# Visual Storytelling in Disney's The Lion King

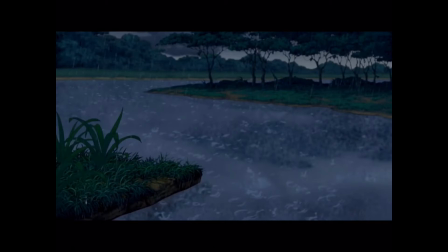8:10 And I thought it was interesting because water, obviously, on our planet also exists in a cycle, and it's very essential for life. So it's also connected to the whole life and death thing. So let's just scroll through the movie and pay attention to how these symbols are used to tell the story, make it more impactful,
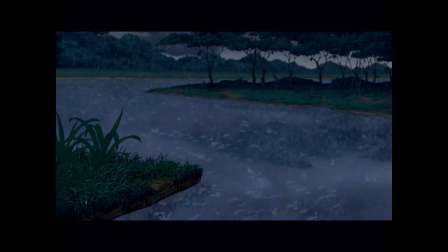8:28 also more impactful on our emotions. So yeah, we start with the sun.
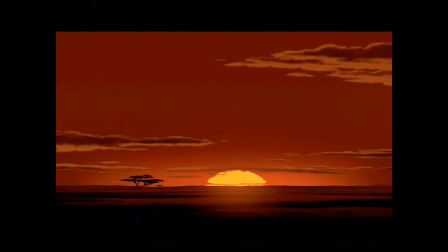8:33 Start of the movie, the sun comes up, there's a new prince born,
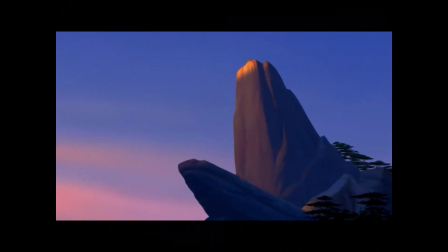8:37 and then we immediately, like, they really ingrain this whole dark and light thing and the sun, and the circle of life stuff in the beginning into your brain. So Simba and Mufasa talk in the light of the sunrise,
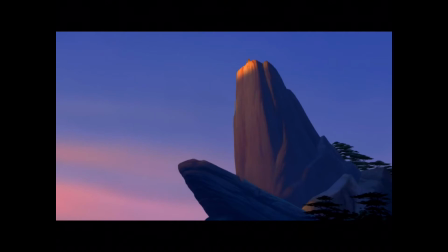8:55 and this is the first part of Pride Rock that's hit with sunlight when the sun comes up, and that's where they talk.
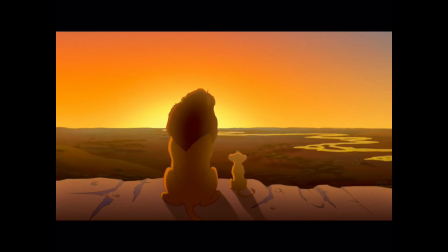9:02 And Mufasa then connects the light of the sun to his kingdom and also to his own life.
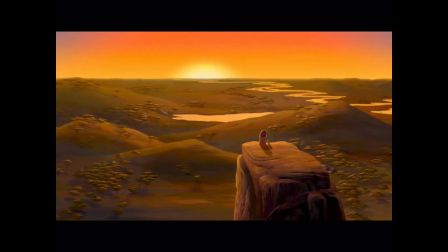9:08 So the sun represents kingship as well as life and death. And obviously everything that the light touches is going to be Simba's kingdom. That's what he tells him. And then the shadowy places is where we don't go.
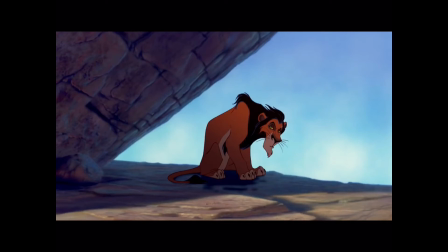9:22 Surprise, surprise. Guess who's almost always in the shadows? It's Scar. Very, very clear visual storytelling here as well. And then the interesting thing is that obviously Scar, I think, is the biggest Disney villain. He's such a nasty guy.
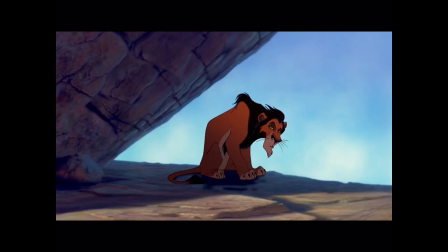9:38 But they introduce him so well. Like, they have that little thing where he's playing with the mouse at the beginning of the story. That's a recurring thing as well. Like, Scar always plays with his prey. And not just with the mouse in the beginning, but every single time he wants to make a kill,
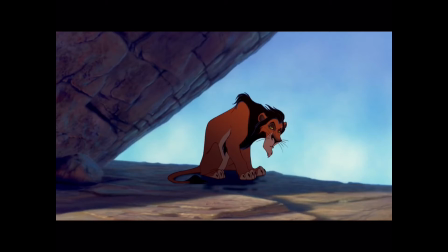9:56 he just he does this tiny little thing where he just makes it a little tiny bit worse for the person.
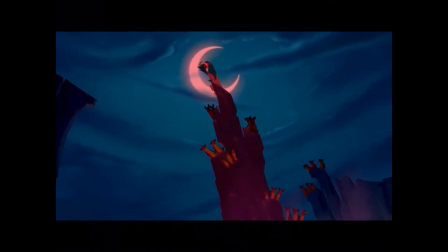10:03 He's just a really nasty guy. And the interesting thing is that when Scar is organizing, the hyenas into helping him with his master plan of evil, we see a moon. It's another circle. It's like the twin sister of the sun.
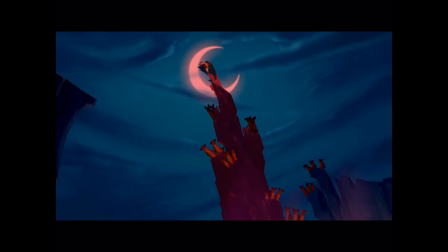10:21 And but it's funny when you see Scar, there's always an overshadowed moon. It's always a half moon. And that's the symbol for Scar's leadership, because he's not meant to be king, but he does overshadow the rightful king.
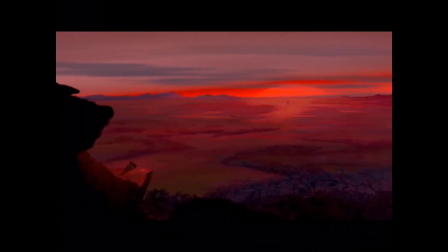10:35 So that's interesting. So then Mufasa dies, which is horrible. And Simba runs away after his father's death. The sun sets. And it's just like Mufasa said, like the sun will set on my time. But it doesn't rise for Simba yet.
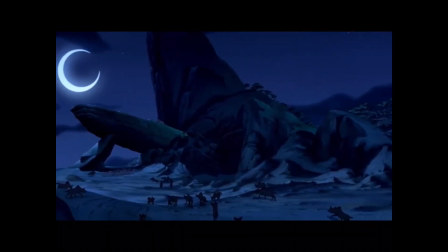10:53 It also doesn't rise for Scar. When he becomes king, we don't see the sun rising. It's the moon again. And again, it's overshadowed. Like this is not the rightful king. This is also a throwback again to the beginning of the movie.
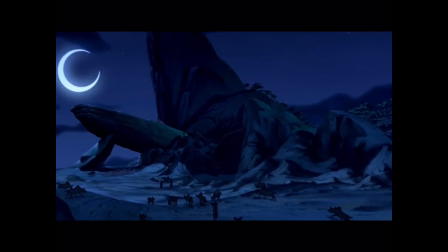11:07 Like I kind of call, I don't know if there's an official term for it, but I kind of call them twin shots. Lion King has a lot of them actually. And this is like at the beginning of the movie, there's all kinds of animals coming to Pride Rock. And it's animals that come to celebrate Simba's birth, the next rightful king.
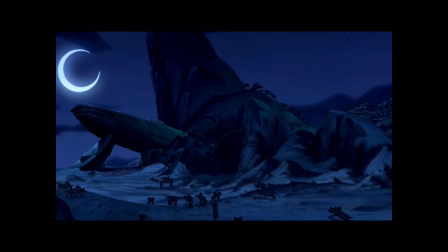11:28 And here Scar is drawing the wrong crowd. He's like drawing the hyenas. And the hyenas are not supposed to be in the Pride Lands. They're supposed to be at the elephant graveyard. Everything's going wrong.
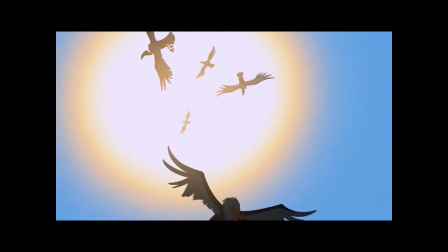11:40 And we'll see just how wrong things are going to get later on. We do see the sun rising, actually, when we go back to Simba. But instead of being the new king, Simba's life is now in danger, and that's symbolized by the vultures that are literally blocking the sun from our view.
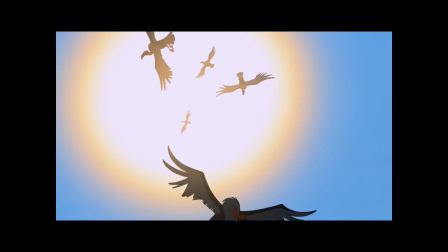11:57 It's kind of a nice detail. Luckily, Simba's picked up by Timon and Pumbaa.
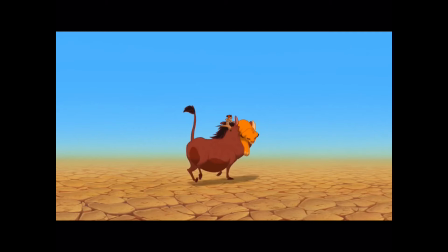12:04 Again, here's the drought kind of like thing. A drought means death in the Lion King,
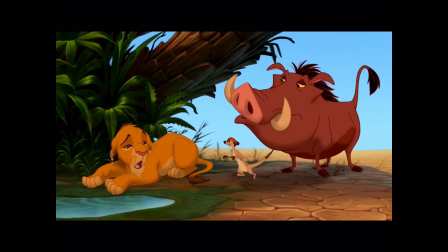12:11 and then they pull him out of the drought, like landscape and environment, and they bring him to the water. And water means life.
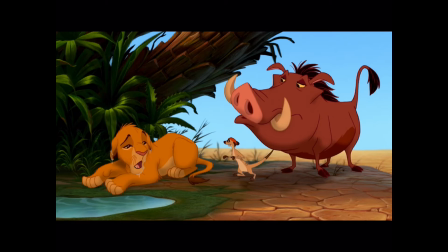12:19 There's water here that has caused a flourishing jungle to pop up right at the edge of the desert here. So in their ignorance of who Simba is, and by seeing him as an outcast like them,
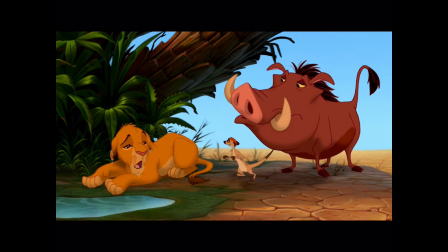12:33 Timon and Pumbaa encourage him to forget about his past, and also about his past life with their Hakuna Matata motto.
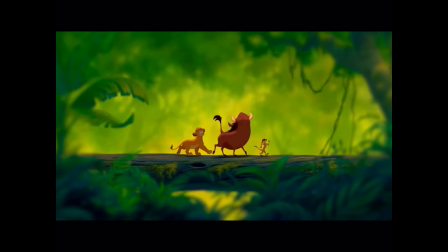12:40 Notice also how the sun is never shown when Simba's in the jungle. But he grows up, and we see a bright, full moon.
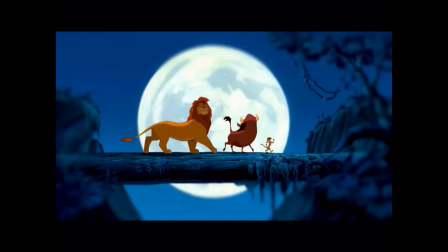12:49 It represents growing up. It's part of the circle, like the circular thing, and cycles, and the whole growing up thing. But it's also a reminder of, remember when Scar became king, the moon was partly eclipsed. But here it is in its full glory. Like Simba's the rightful king, but the sun hasn't risen for him yet. He's not there yet.
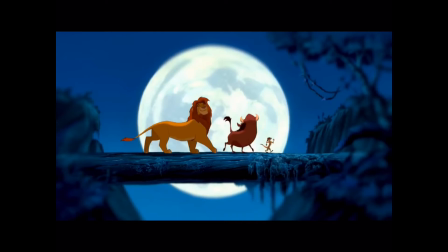13:08 Also, kind of like he left his past behind him, and he's left his whole, like, himself and his role as king behind him.
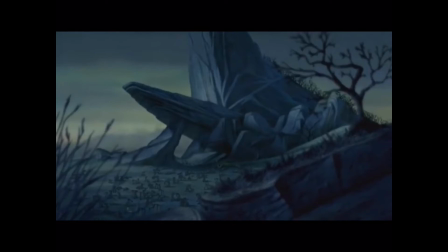13:17 And also notice how whenever we see Scar on the throne in the Pride Lands, the sun never shines, even though it is daytime. And it doesn't rain either, even though it's very cloudy. So the order of things, like the circle of life itself,
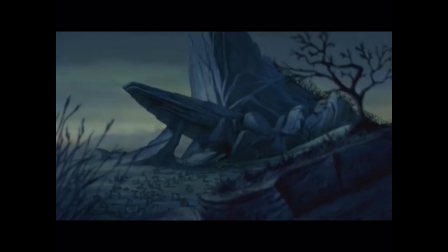13:31 is completely interrupted and completely messed up by the murder and deceit and the bad leadership of Scar. And then, Simba running away. Simba hasn't taken his place in the circle of life. Like the whole circle of life is completely messed up at this point. It's all being disrupted.
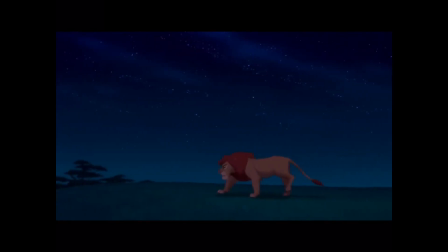13:48 So then Nala shows up in the jungle, and she reminds Simba of his responsibilities, but he flees again because he doesn't know how to deal with his past. And he goes to the edge of the jungle where we have an open skies. We can now see the stars, which are another visual symbol.
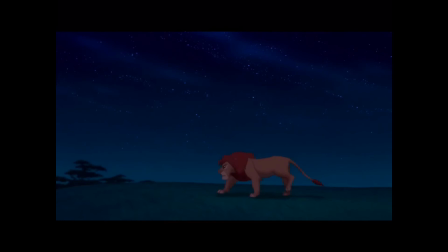14:07 They represent his relationship with his father and his bloodline of past kings. And the shot is obviously a very direct callback to when his father told him about the past kings. It's like almost literally the same environment that he's in.
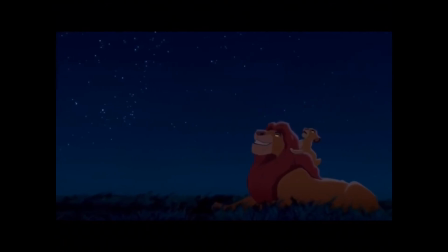14:23 But Simba had that faith that he had challenged, and this whole part of the movie is a showdown of that struggle. He needs to start dealing with his past, and he needs to, figure out, is my father still with me, and the whole like king thing. But Simba's very, very stuck in the lies that he's been told. Remember that I told you that Scar plays with his prey. He was planning on killing Simba. He could have killed him off right there when he found him next to his dead father. He could have just killed him or sent the hyenas after him immediately, but no, he had to make it way worse. Before he was like, I'm gonna make it way worse for you, and then I'm gonna kill you. Like, he didn't need to do that, but that's who Scar is. He's just really evil. But yeah, that's all why Simba is like, he has so many lies in his head about what exactly happened, and he can't see anymore that he's supposed to be the king.
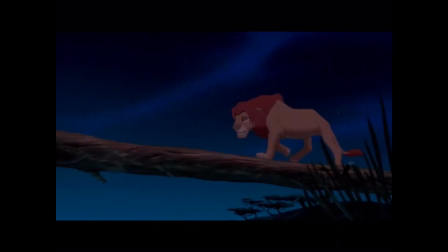15:23 Like, young Simba, he was very, like, brash, but he knew exactly who he was. And at this point in the movie, Simba has forgotten all about that, and he's hopeless.
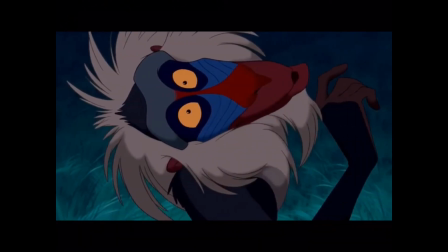15:33 But then Rafiki shows up, and he's determined to bring the rightful heir to the throne back to his country. And he puts his finger right where it hurts, and he asks, who are you? Simba, he stepped out of the circle of life, and in that process, he has lost himself. And at this point in the movie, something really cool happens,
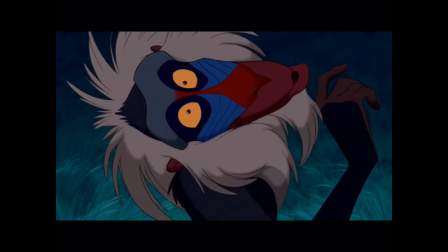15:50 because Rafiki basically brings Simba back to the point in the circle of life where he stepped out. And he has to go all the way back and face his past. And then he has to decide, like, am I going to step back into the circle of life and take my rightful place as son of Mufasa, rightful king of Pride Rock.
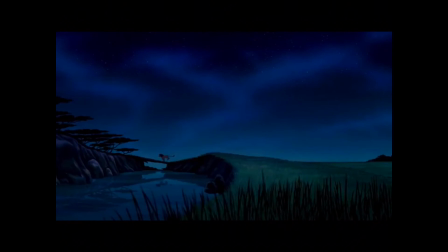16:07 And this is a really, really cool part of the movie. Like, Rafiki kind of draws him away from the jungle. I think this shot where he just crosses some kind of bridge, kind of like visual, is really strong.